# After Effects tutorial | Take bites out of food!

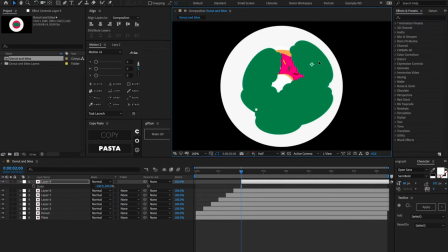[4:07]
And maybe we want him to get this from the back. All right, that looks pretty good, and then one more for good measure. Just finish off the dough the old donut
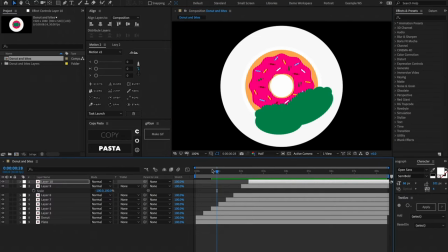[4:20]
Well, we'll get rid of you like that All right now we have all these different bite marks coming in but they're green they look like crap and
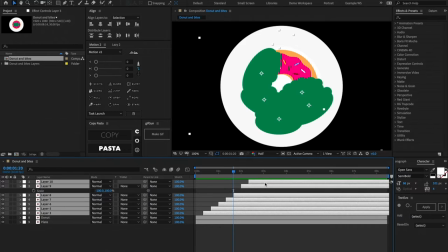[4:28]
What we want to do is pre-comp all done. So let's go ahead pre-count them we can call them bite marks and
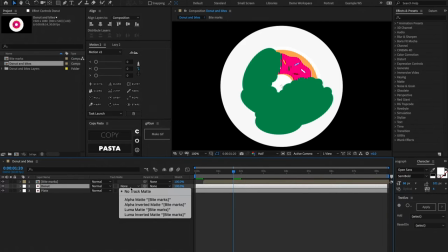[4:37]
and then all we have to do is set the alpha layer of the donut to be this bite mark layer
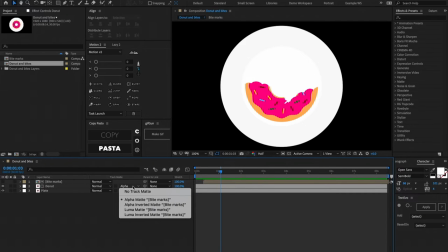[4:42]
my bad alpha inverted there she is okay so looking pretty good but there's not a whole lot of movement
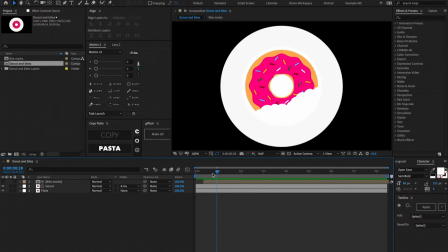[4:53]
going on I think the next step that we can do is add a little bit of movement every 10 frames so we start out here let's set a keyframe on the rotation of this donut and then let's parent the bite marks to this donut let's move this back right before this first bite
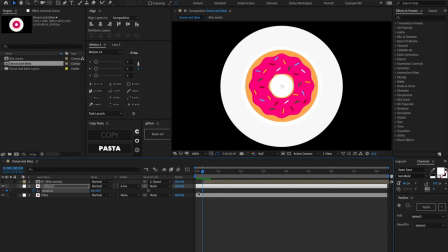[5:11]
mark comes in so we'll set the rotation keyframe one frame before the bite mark comes in and then as a bite mark comes in let's rotate him about two degrees or so and let's go another 10 frames forward and that's going to be right where that second bite mark comes in and let's
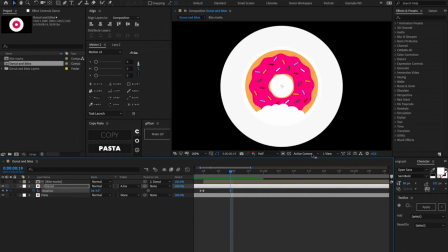[5:29]
set another keyframe for one frame before the bite mark comes in and then we'll go to when the bite happens and let's move this to be about maybe positive four rotate a little bit more and we can continue down this path just making little tiny rotations just to give it a little bit of life as uh as someone's eating this and it looks a little bit more stop motion i think so if that's the vibe you're going for
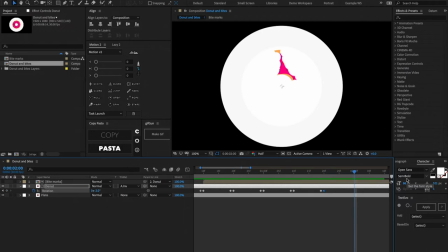[5:54]
cool if it's not then you can pass over on this technique so we got a little bit more life in our animation here i thought that these rotations were a little bit much maybe like just too drastic we can go inside of our graph editor here select all of those different keyframes
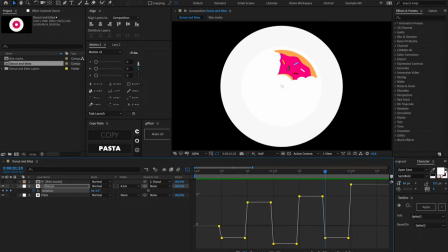[6:13]
and then if we hit this box button this box toggle we can go ahead and shrink down um these rotations so this just means that not every rotation is going to be as drastic right i had some that were up until like seven degrees now i've now since i'm scaling these all down proportionately
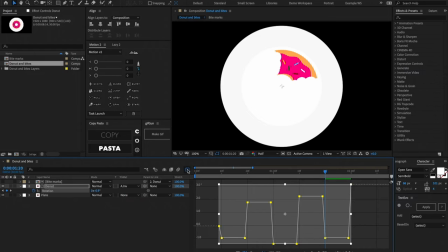[6:32]
i'm only going to be rotating at maximum like three degrees okay
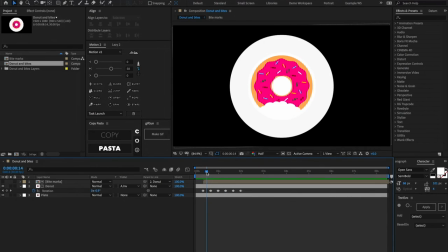[6:38]
that's looking a little bit better the last thing i'm going to
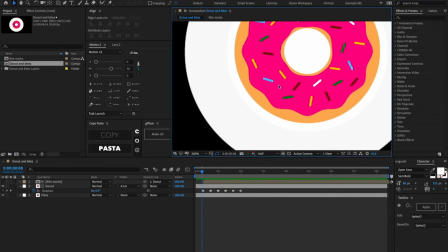[6:41]
do to this animation is i'm going to add some crumbs for whenever we take a bite here and so in order to do that let's go to the beginning of our pre-comp here right when the first bite happens and let's call up our ellipse tool.
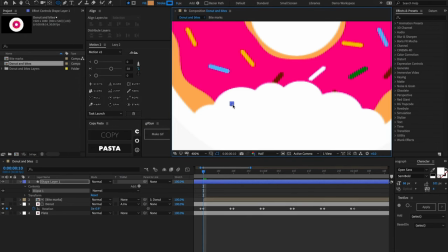[6:54]
And we're going to go in here and we're going to draw some really tiny ellipses, some really tiny circles,
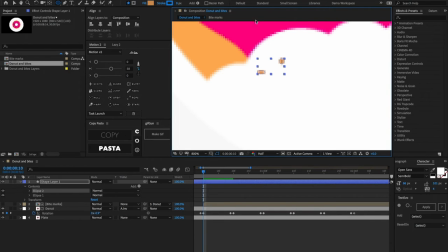[7:00]
and that's just going to represent some different breadcrumbs and little pieces from the donut that have fallen off while we're taking our ginormous bites here.
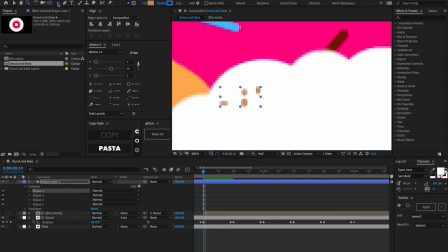[7:09]
Let's even add a sprinkle here. So let's go and change this to the rounded rectangle.
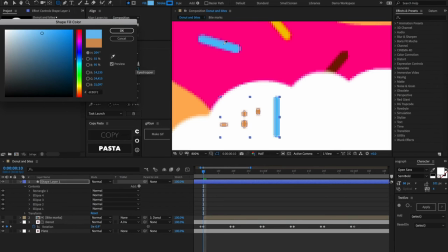[7:15]
Try to color pick exactly what the main colors are inside of the food that you're devouring. And for these different little ellipses, I'm going to change half of them to be the color of the donut. And the rest, I can leave this kind of darker color. That's just to give it some variation here.
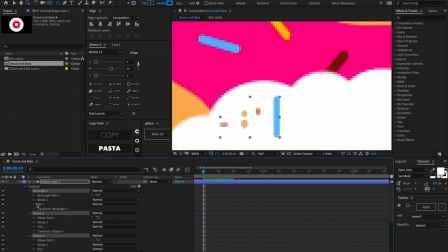[7:36]
Okay, great. So now if I select all of these different groups here, I can go inside of one of them. It's going to twirl down all of these, and then we can keyframe the position. I'll hit U to call up the keyframes.
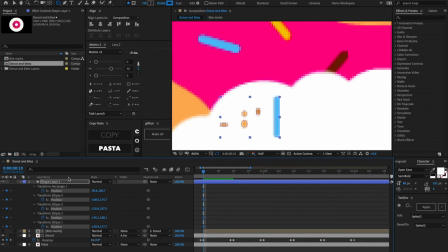[7:47]
And as you can see, we have position keyframes and all of these different layers here and then let's move these about five frames forward one two three four five let's set another set of keyframes here and then we can go ahead and start animating this a little bit so just drag these around
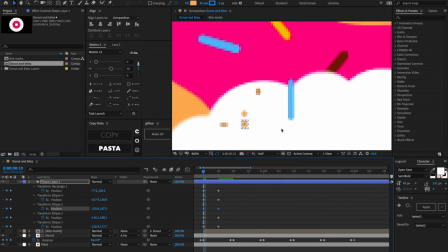[8:06]
make sure that they're all very random there's not really a whole lot of method here so maybe that looks pretty good let's
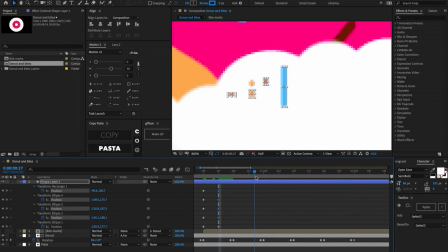[8:12]
go to these ending keyframes here let's make these guys all a little bit more spread out oops go here and then um you know what maybe let's add some rotation to these as well right we just want to make these um a little bit more lively give them
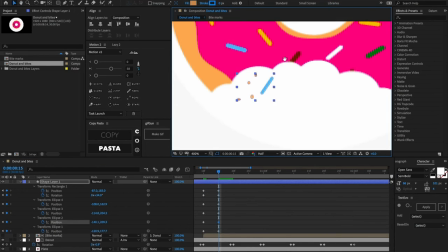[8:26]
as much life as possible there we go okay so let's go ahead and add a little bit of easing here we can right click
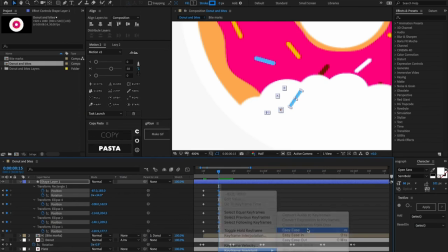[8:34]
on these ending keyframes go to keyframe assistant and easy ease i like to use motion that gives you a little bit more fine-tuned control and there's a bunch of plugins out there that allow you to control the influence of these uh of us easing here so let's go ahead and start the
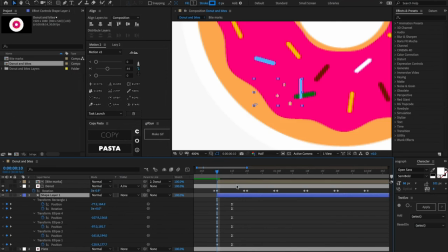[8:49]
layer right as the first bite mark comes on and let's uh bring this below the donut so it looks like it's coming out from beneath the donut let's duplicate this layer let's go 10 frames forward when the next bite mark happens
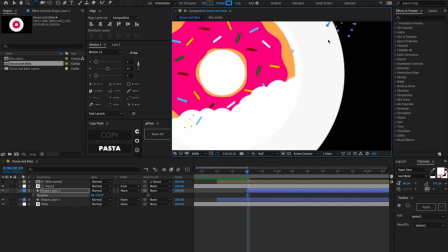[9:05]
let's uh bring this guy over here a little bit we just want to make sure that this looks um a lot different or different enough from the uh the first set of crumbs that come out here and in order to do that we can go inside of our different groups inside of here
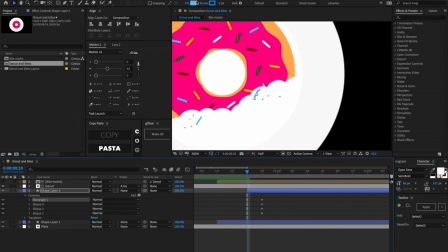[9:22]
and maybe delete one um this sprinkle we can probably change that to be a different color so let's grab this yellow here
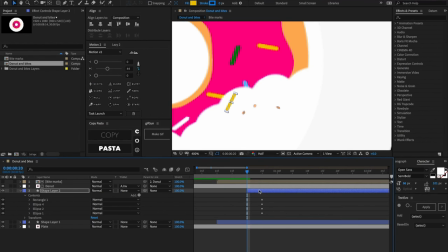[9:30]
cool and then we could probably change the um ending position of these guys as well just to give them a little bit more flair.
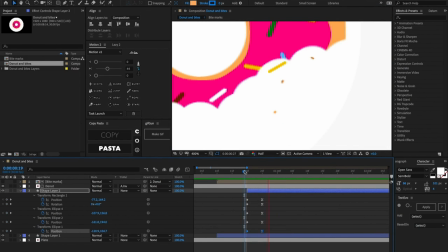[9:40]
Maybe drag him up here. That looks pretty good. Now let's go ahead and we can duplicate our original here,
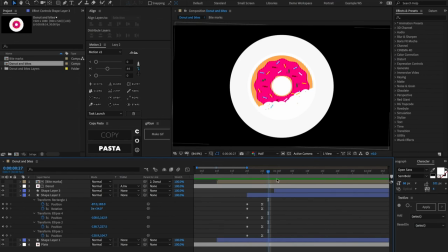[9:49]
go another 10 frames forward, and then let's change this to where our next bite mark is. So that's going to be up here. And I can center that anchor point.
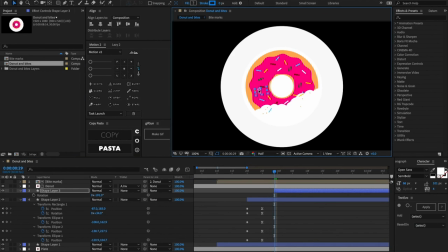[10:02]
Let's rotate this whole group around a little bit, make it look a little bit different and then let's make sure to go ahead and delete this um this sprinkling here we don't want too many sprinkles laying around just enough to sell the effect and it's always this little it's always the small things that sell these animations right you know just adding these little bit of sprinkles will make it a little bit more lively just make it a little bit more fun too so i'd say we're pretty good we got our crumbs coming in we get a little bit of rotation happening with the donut as we take our bites and we got some different sized bites in there.